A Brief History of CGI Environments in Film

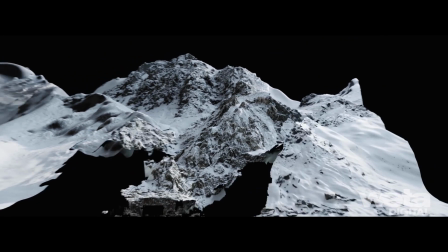The use of computer-generated imagery to create environments is a relatively new concept,
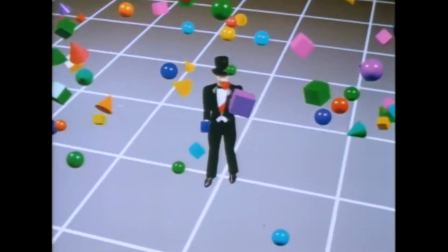only being introduced in the 1980s, and has had a rapid evolution since its inception.
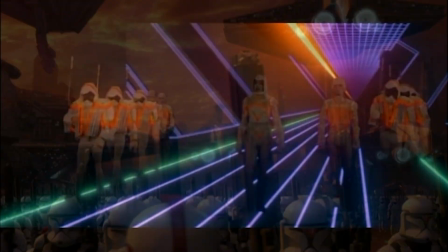In this video, I will be looking at how computer-generated environments have progressed.
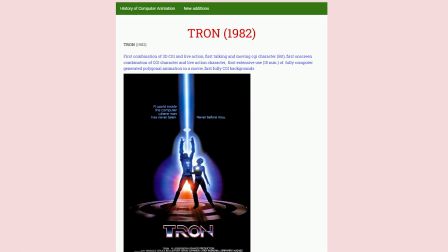The 1982 film Tron is described by computer animation history to have introduced the first fully CGI backgrounds in cinema.
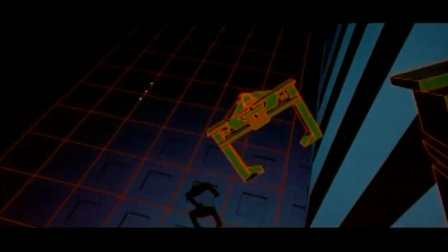Because of this, it is understandably very limited in design and function.
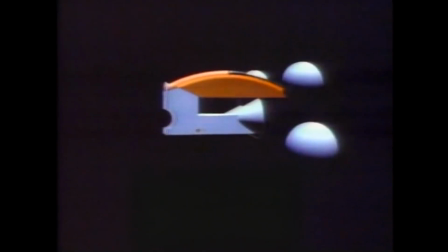Objects and environments were compiled of simple shapes with plastic-looking textures, and movement within the world is unnaturally steady and precise. In a video displaying the making of Tron's CGI, Bill Croyer, the film's computer image choreographer, detailed the process of programming vehicle movement.
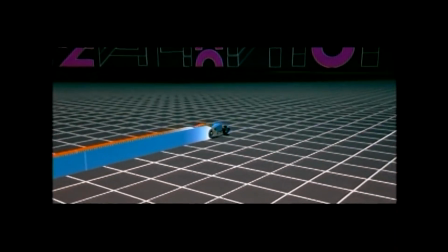There really was no software to make anything move. There was only software to describe where things sat. And if you wanted something to go from here to here, it was literally as simple as, X is 4, now X is 6. We had to go ahead and break it down frame by frame by frame. This would have been a very monotonous process, potentially being off-putting for filmmakers around the time.
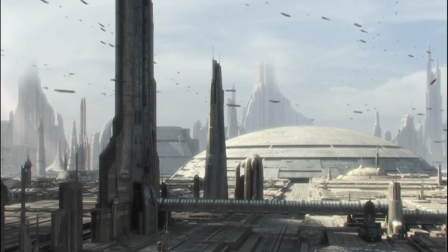The Star Wars prequel trilogy was created almost 20 years after Tron and displayed an exponential growth in computer animation technology,
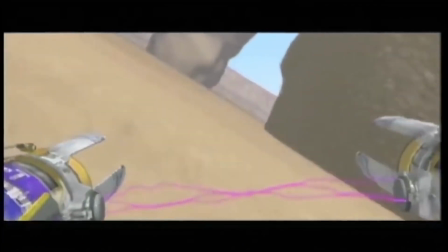with the implementation of projection mapping onto digital objects. Corridor special effects artist Ren Weichman describes an example of projection mapping in The Phantom Menace.
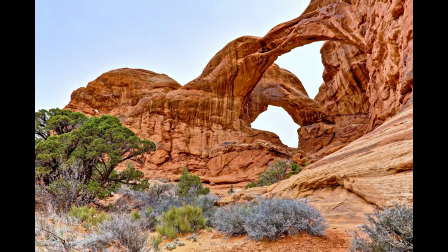And they basically just took a lot of pictures of, arches and stuff like that,
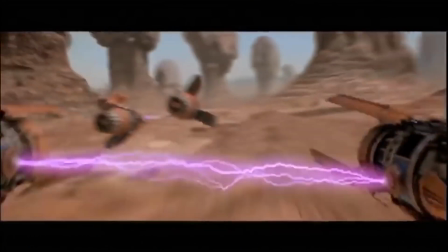and they projected it onto 3D models, and that allowed them to have very realistic looking environments.
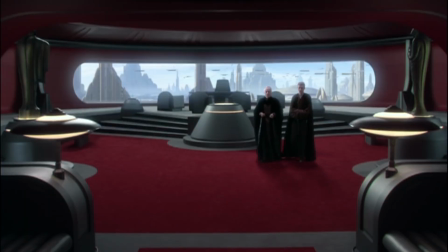Though looking very impressive in some scenes, the visual quality of the galaxy was inconsistent throughout the trilogy, creating a somewhat jarring experience for the viewer.
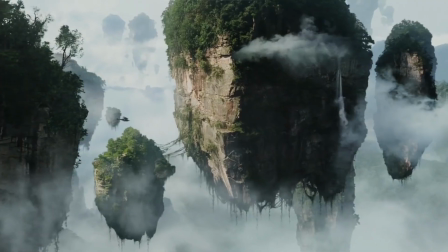One of James Cameron's goals with the Avatar series was to create a CGI world that the characters felt like they existed within.
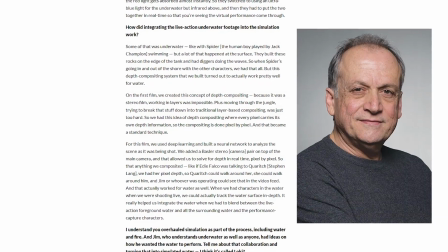In an interview for IndieWire, Weta Effects' senior visual effects supervisor, Joe Lettery, recounts one of the ways he achieved this,
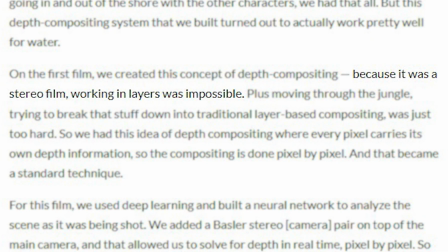stating, "Because it was a stereo film, working in layers was impossible, so we had this idea of depth compositing, where every pixel carries its own depth information, so the compositing is done pixel by pixel." Technology progressed even further by the time Avatar: The Way of Water released.
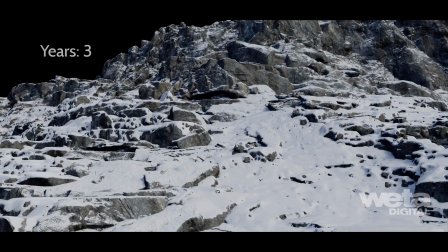A notable development was the involvement of Totara, a tool created by Weta Effects for War for the Planet of the Apes.
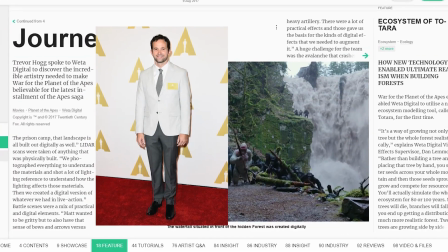Weta's visual effects supervisor, Dan Lemon, explains Totara's function in a 3D World magazine interview.
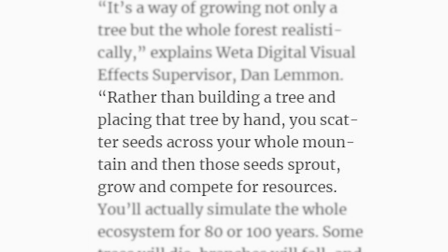Rather than building a tree and placing that tree by hand, you scatter seeds across your whole mountain, and then those seeds sprout, grow, and compete for resources.
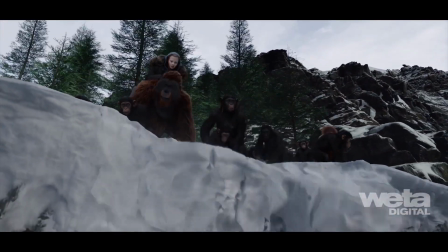This created not only a visually realistic set, but an environment that followed the laws of nature, leading to a completely believable feeling world.
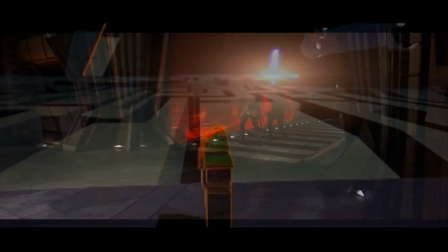Overall, the technology and workflow of CGI environments has progressed a considerable amount since its inception, and shows no signs of slowing down.
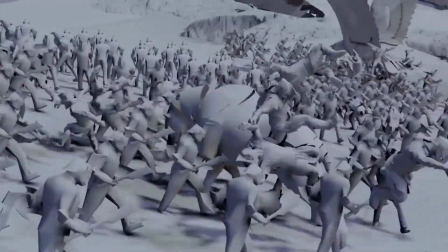The technology has also become infinitely more accessible to filmmakers,
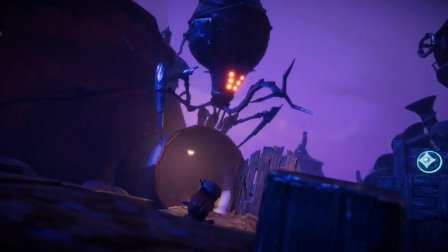including the free-to-use video game engine Unity's acquisition of Weta Digital in 2021.
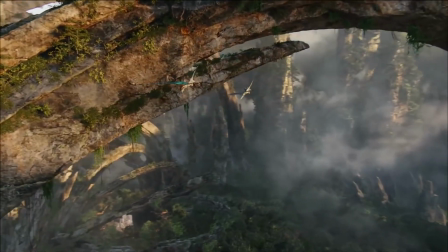This accessibility can only lead to further development in technology to create even more alive-feeling virtual worlds in film.